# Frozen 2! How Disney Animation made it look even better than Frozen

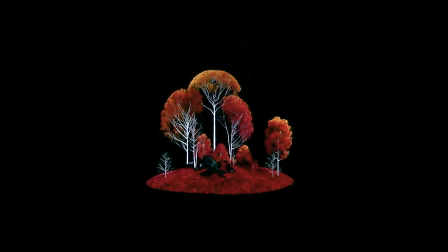(4:14)
A brand new tool called Droplet allows them to take a pattern. Let's just say it's a specific cluster of trees and rocks and ground cover.
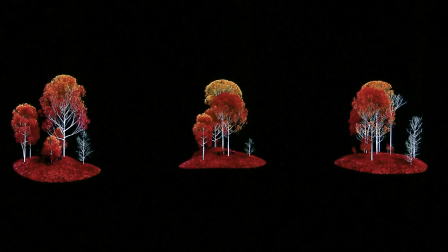(4:22)
This group is then made to be a brush. Then they just take this brush and start painting down this grouping everywhere on a backdrop over and over.
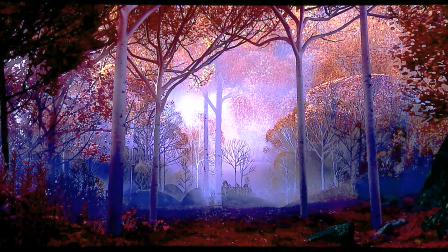(4:31)
The team called it a game changer, but with Droplet, later on they can make minor changes to manipulate individual pieces of this brush.
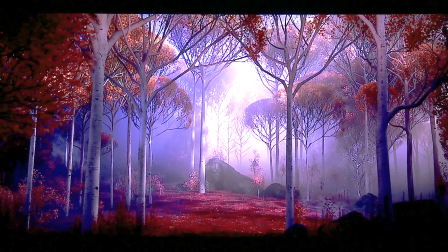(4:39)
So maybe they rotate a tree or move a rock here and there after it's been all placed down,
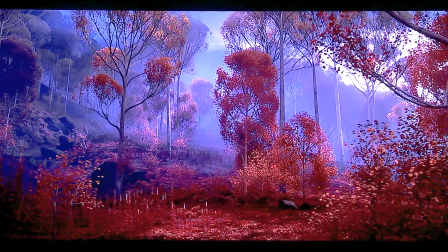(4:44)
so it's not this repeating pattern that looks exactly the same in the movie.
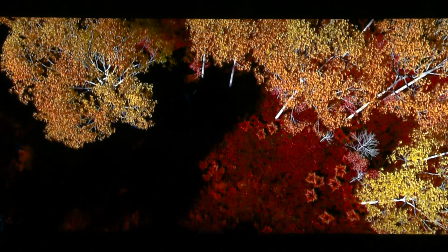(4:48)
One brush could be one grouping of trees and bushes, while another brush would have a different arrangement,
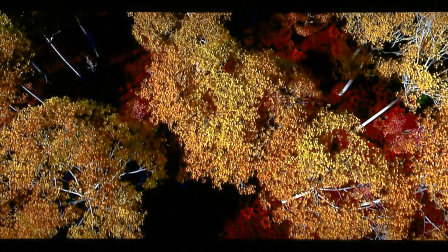(4:54)
so the look and feel is very diverse, and they can just paint these assets down wherever they want to.
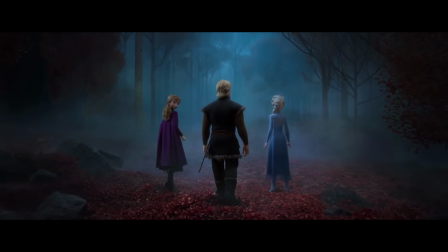(4:58)
Atmospheric fog was then added, and the Force was able to really have a variety of different looks.
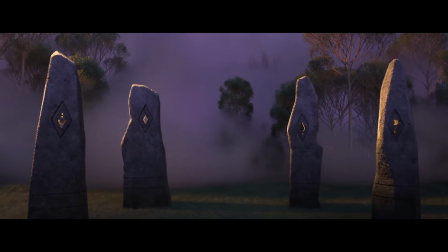(5:03)
Now, the elementals in Frozen 2 are a big part of the story: earth, fire, wind, and water.
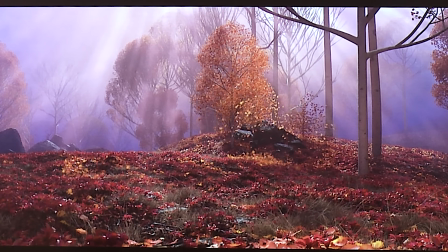(5:09)
Wind as a character, that was a brand new challenge for the team.
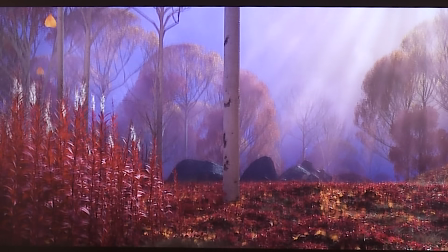(5:12)
So Disney created an in-house tool called Swoop to create the paths for the character representing wind named Gale.
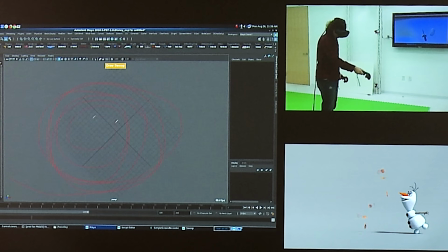(5:19)
Now, one of the ways they animated her was to bring a team member into the Frozen world in VR and allow them to capture not only the shape of the path for Gale,
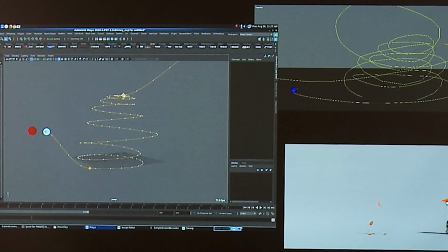(5:28)
but also the location and the timing for the swooping moves with the environment, and then make tweaks to it later in the post. They knew exactly where they wanted her to move because they were in this environment.
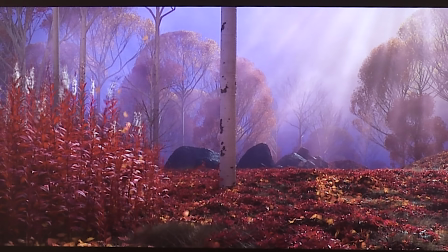(5:39)
And then you have leaves that were kind of carried by Gale to allow you to see this invisible character in action and her path.
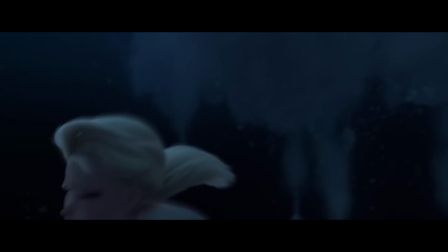(5:46)
Also, in the Dark Sea, the elemental representing water is called the Knock.
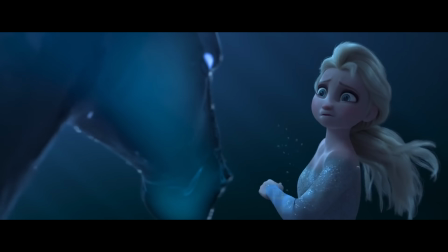(5:50)
It's a horse made of water that moves underwater, but it's also a horse made of water that moves above water.
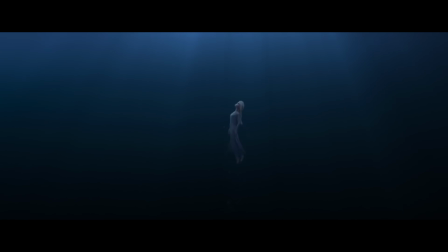(5:56)
It was a character that required a collaboration between the effects team, character animation, tech animation, and lighting.
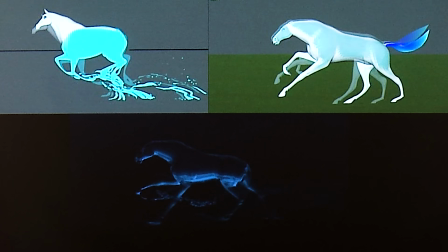(6:03)
And the team said there was a lot of experimentation to nail down the look of their water elemental, and it took a year before they had the final look and feel of the Knock in place.
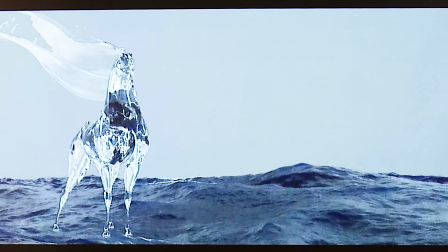(6:11)
You have a lot of water effects, reflections. It's like a physical moving body of water.
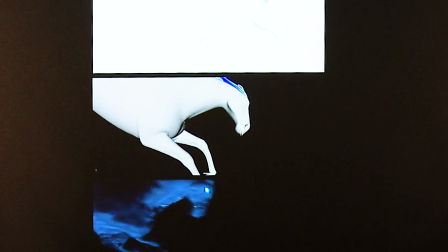(6:17)
It looked really sweet. We've also mentioned some of the tools from previous movies they've used that have continued to improve.
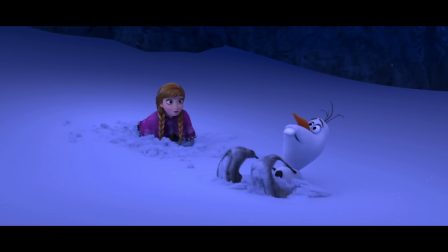(6:22)
Matterhorn is the studio's physics-based graphic simulator that was responsible for the snow in the original Frozen.
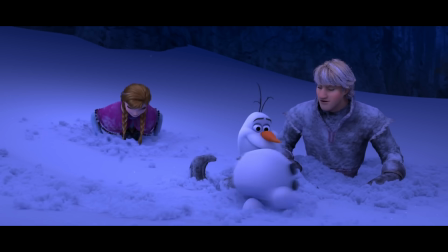(6:28)
There's also an epic scene where Elsa runs into this huge, like,
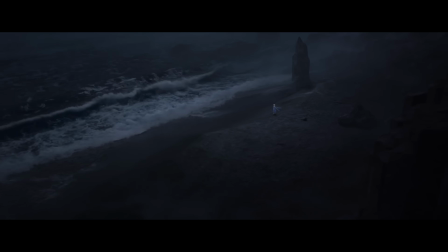(6:32)
churning dark sea that combined ice and water and multiple departments to make it all happen.
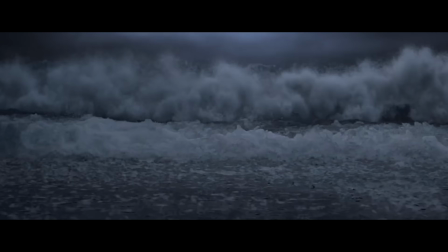(6:37)
Disney Animation's water effects engine is called Splash, but they primarily used Houdini.
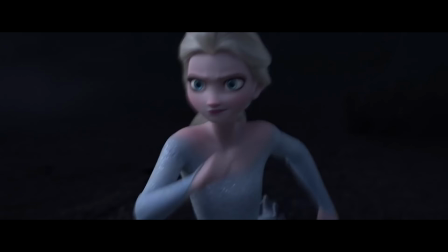(6:42)
It's a 3D animation software application that's an industry standard and even incorporated similar tools that Disney had built themselves in the past.
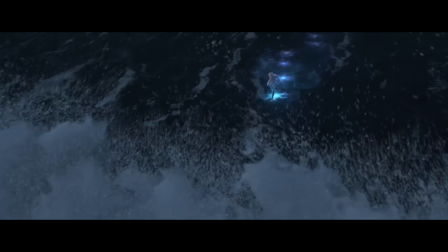(6:51)
Now, Marlon West is the head of effects animation. He broke down this epic scene in depth, so I'm going to play the video footage that I have here so you can really get a feeling of all the work that goes into an epic 10-second scene like this.
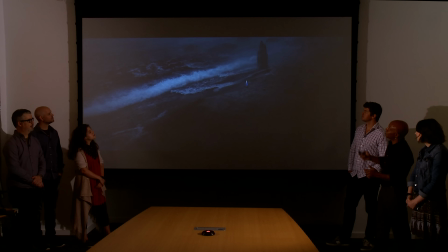(7:05)
So, like I said, this was actually one of the very first images of Frozen 2 that got out into the world, and there's Elsa in this very challenging environment,
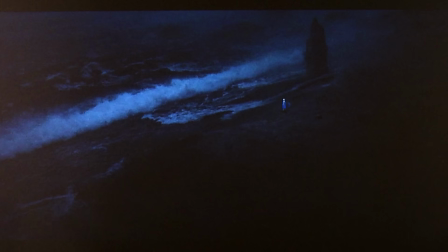(7:13)
and I thought we came relatively close to what David painted.
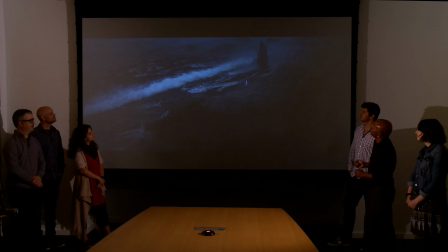(7:19)
And I'm going to break down a little bit how we went about creating this.
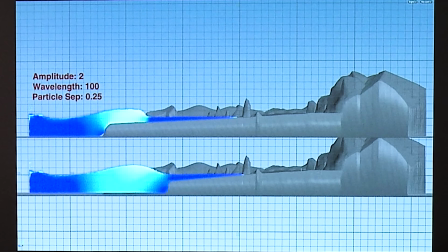(7:24)
So the
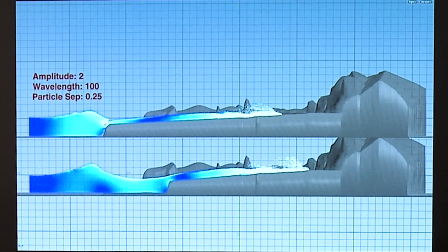(7:28)
algorithms of actually making waves is actually been figured out a long time ago by some people a lot smarter than me.
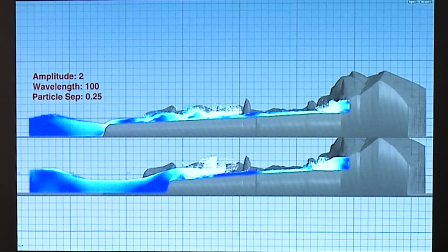(7:34)
So what we were actually really kind of dealing with is aptitude and wavelength of
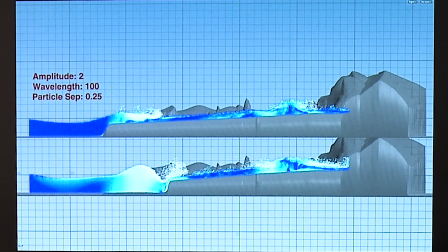(7:39)
the waves to really try to get the kind of performance we were looking for as part of the storytelling. We were really trying to get these waves that looked very, very menacing for Elsa, that were gonna, and it was going to be really daunting.
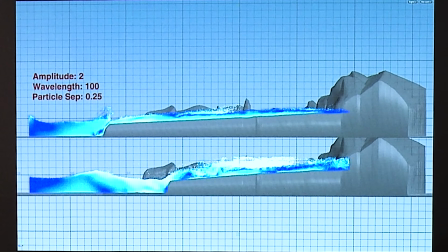(7:53)
And so not only is the altitude and the wavelength matter,
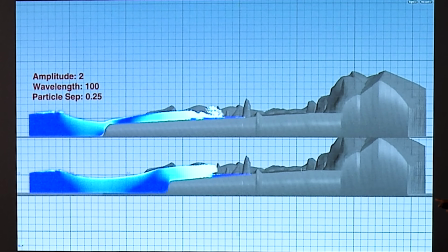(7:58)
but you can even kind of see the floor of the ocean and the steepness of the beach.
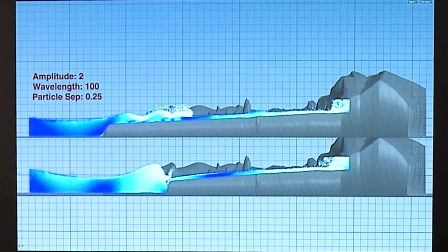(8:06)
So we even send this set kind of back to
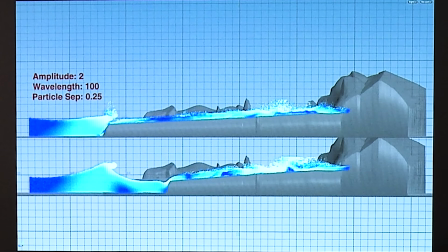(8:11)
environments that actually kind of have it altered a little bit to actually get the kind of waves we were looking for.
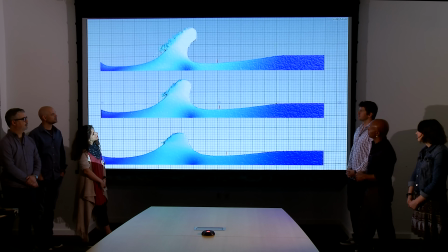(8:17)
So here's another test. And you can see tiny little Elsa there.
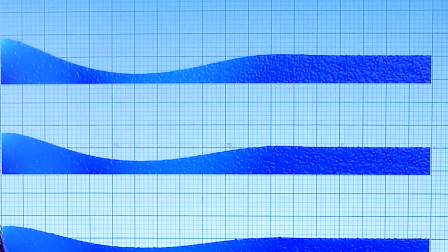(8:22)
She gets swamped pretty easy.
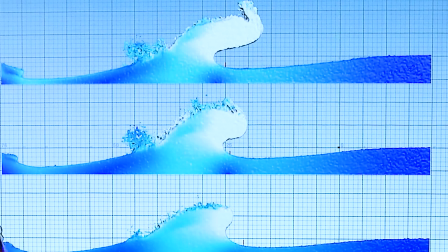(8:24)
There. So again, here's some other examples.
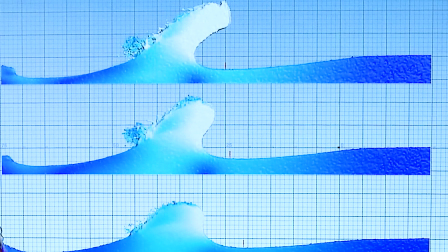(8:30)
And to get what we were actually looking for, what Chris and Jen were actually looking for, these waves you can see are like 50 feet,
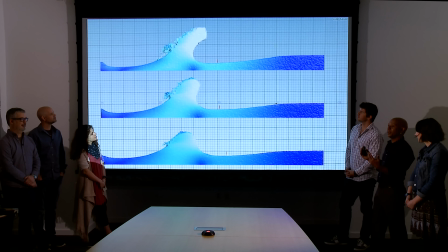(8:36)
which nobody in this room would kind of go running into like a 20-foot wave. But visually to kind of get what we were like looking for Elsa in the sequence, we really had to kind of amp it up.
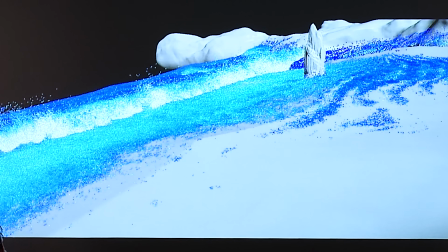(8:50)
So again, here's that same shoreline.
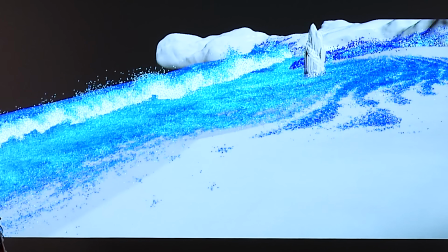(8:53)
And so this is the simulation that Aaron Ramos did, who was our effects supervisor, was really kind of in charge of all the oceans in the film.
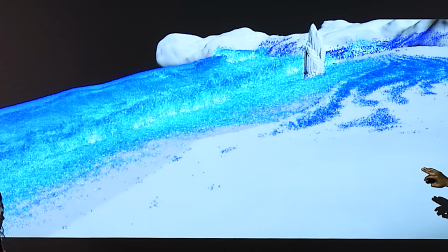(9:02)
And you could see that this is her simulation for the shoreline, which is actually separate from the ocean.
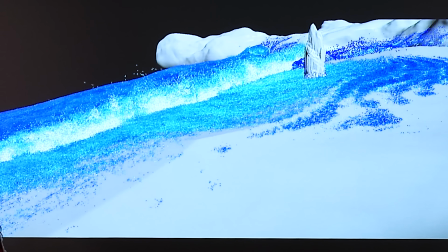(9:08)
So we had to stitch that kind of back in.
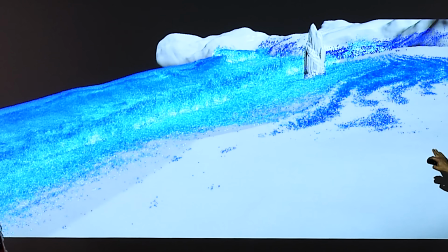(9:12)
And we also even had to do another kind of simulation, so this actually all the waves wouldn't kind of stay up here on the shoreline.
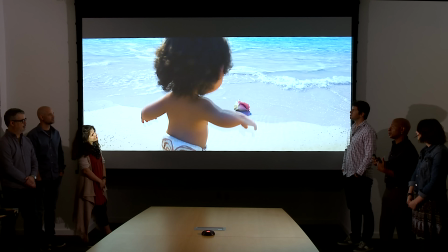(9:22)
So we're no strangers to oceans, and this is actually a scene that Aaron did for Moana.
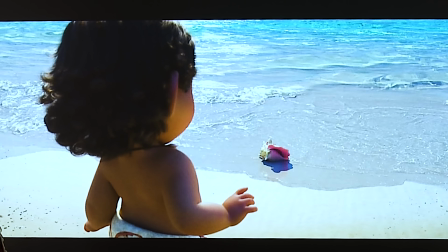(9:31)
You can see this ocean has a little kind of like a kind of sassier little vibe to that other one.
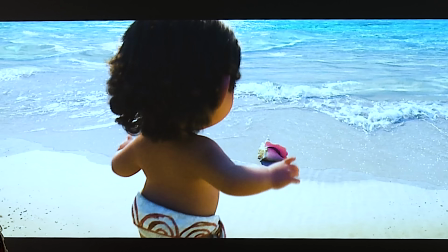(9:37)
It's a lot smoother, and in Bora Bora and Tahiti, where the area where this is set, waves are breaking against like a barrier reef, like, hundreds of feet from shore.
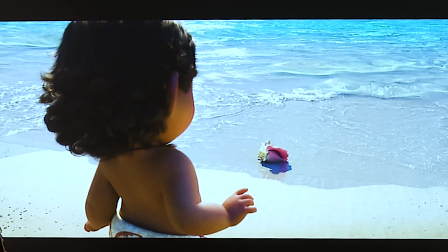(9:48)
So the waves in this film are just lapping up to shore really kind of leisurely.
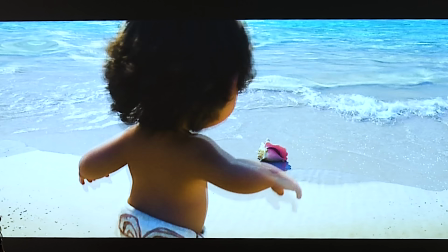(9:53)
And so the main challenge here was actually caustics in the water, being able to see it kind of
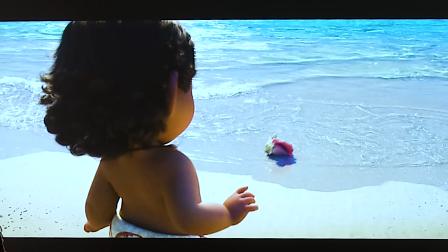(10:02)
water seeping into the sand and becoming wet.
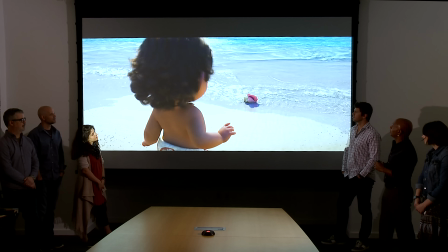(10:06)
And this was more of what we were doing for Moana.
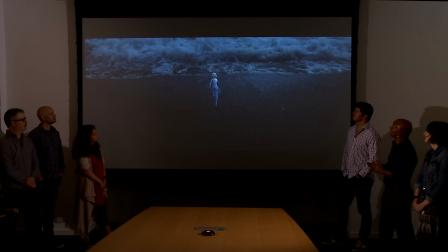(10:11)
And the ask was a lot different on this film. Because we were looking for something a little more menacing.
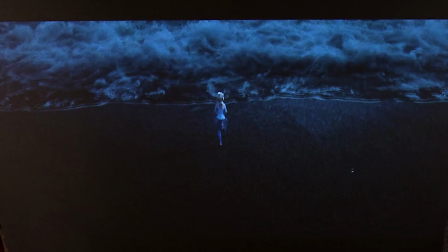(10:17)
And again, a 20-foot wave would be like pretty daunting.
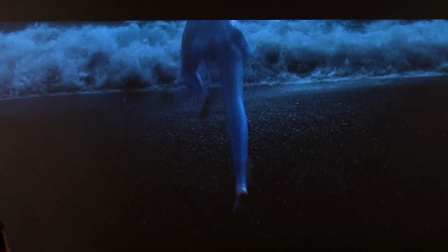(10:23)
But you can see Elsa's like running downhill. So her
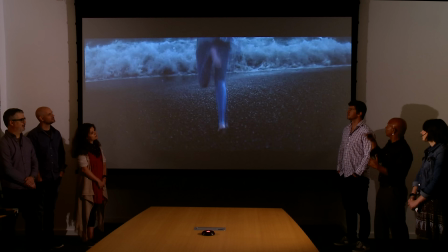(10:28)
point of view shot of that wave, when she's actually up on the hill, is she's looking down at it. So a 20-foot wave, they don't look so menacing. So that's one reason they got to be 40
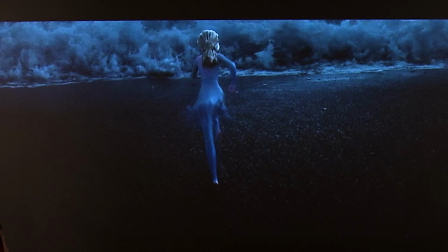(10:42)
to 50 feet, just because so it would actually look big enough to menace Elsa when she's looking down at it.
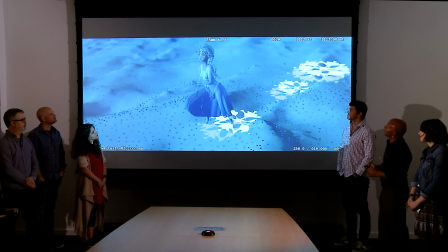(10:49)
So I want to show you kind of a breakdown of how we kind of work across department.
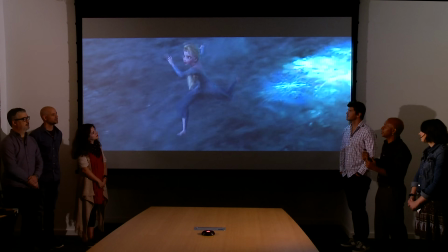(10:55)
You know, we don't really work in a linear fashion, which is actually kind of obvious from this kind of this presentation.
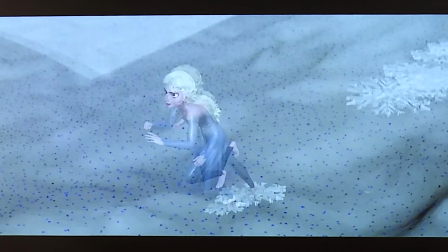(11:01)
But for Elsa to run across the ocean, we actually had to actually simulate the ocean before we could even give it to layout in some ways,
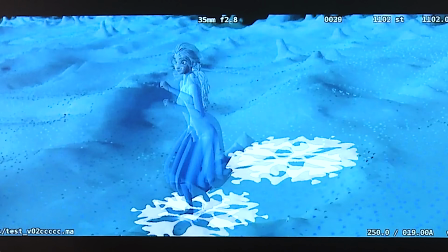(11:08)
but certainly before our brothers and sisters in character animation could animate. And for this to be believable,
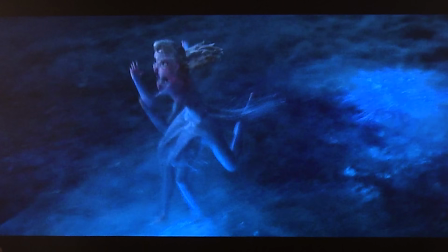(11:16)
we have to get that ocean kind of bought off on 95 to kind of percent of what it's going to be before we can even give it to character animation so they can do
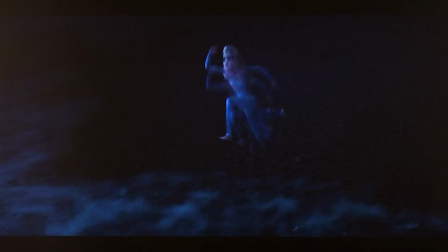(11:26)
their performance. And kind of knowing, you can see where Elsa kind of skids there a little bit, gets like a couple of snowflakes right in a row.
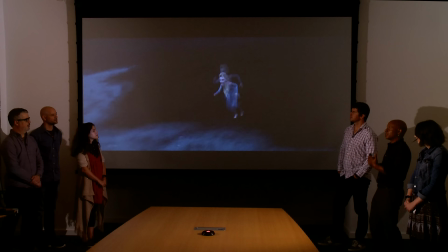(11:35)
That's in no small part informed by the fact that she's literally leaping over something that's actually really there.
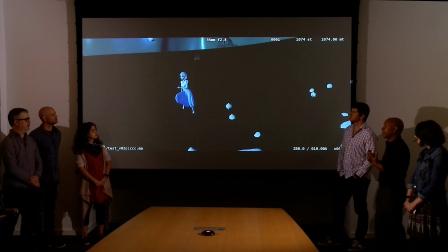(11:40)
She's not pantomiming.
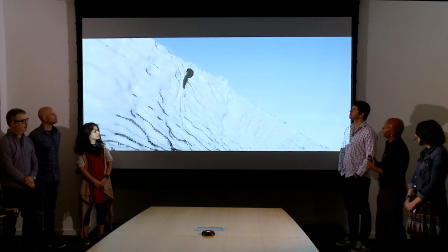(11:45)
Again, if you're going to have Elsa run across an ocean, you have to actually give it something really believable for her to work with.
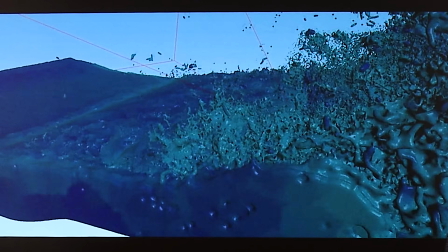(11:53)
And if for some reason the camera changes, if her performance changes, if the need of this shot changes,
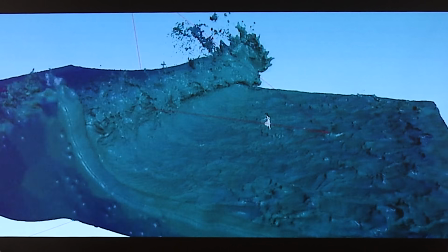(11:59)
then we have to go back and simulate all over again and then give character animation something else to work on.
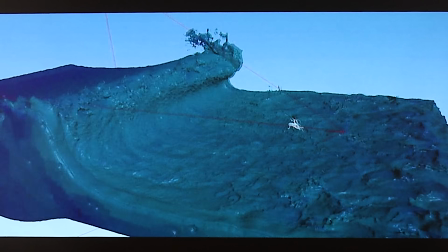(12:06)
In the story sketch, this shot cut. It was actually a moving wipe, even throughout layout.
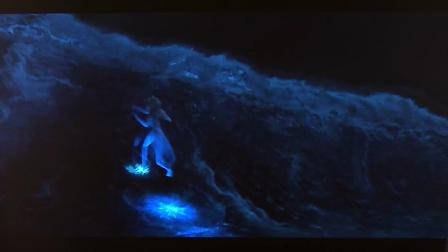(12:13)
As soon as she actually got caught up, it just went to black.
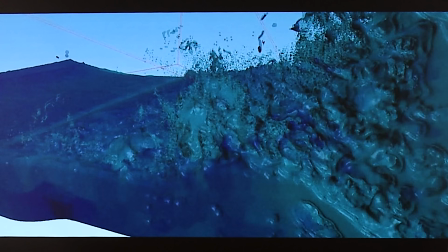(12:19)
But once we actually saw the simulation and Elsa's performance inside the wave,
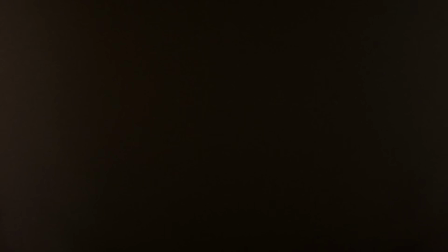(12:23)
you can kind of see it gets kind of fades off in a way, and that's just one of those things.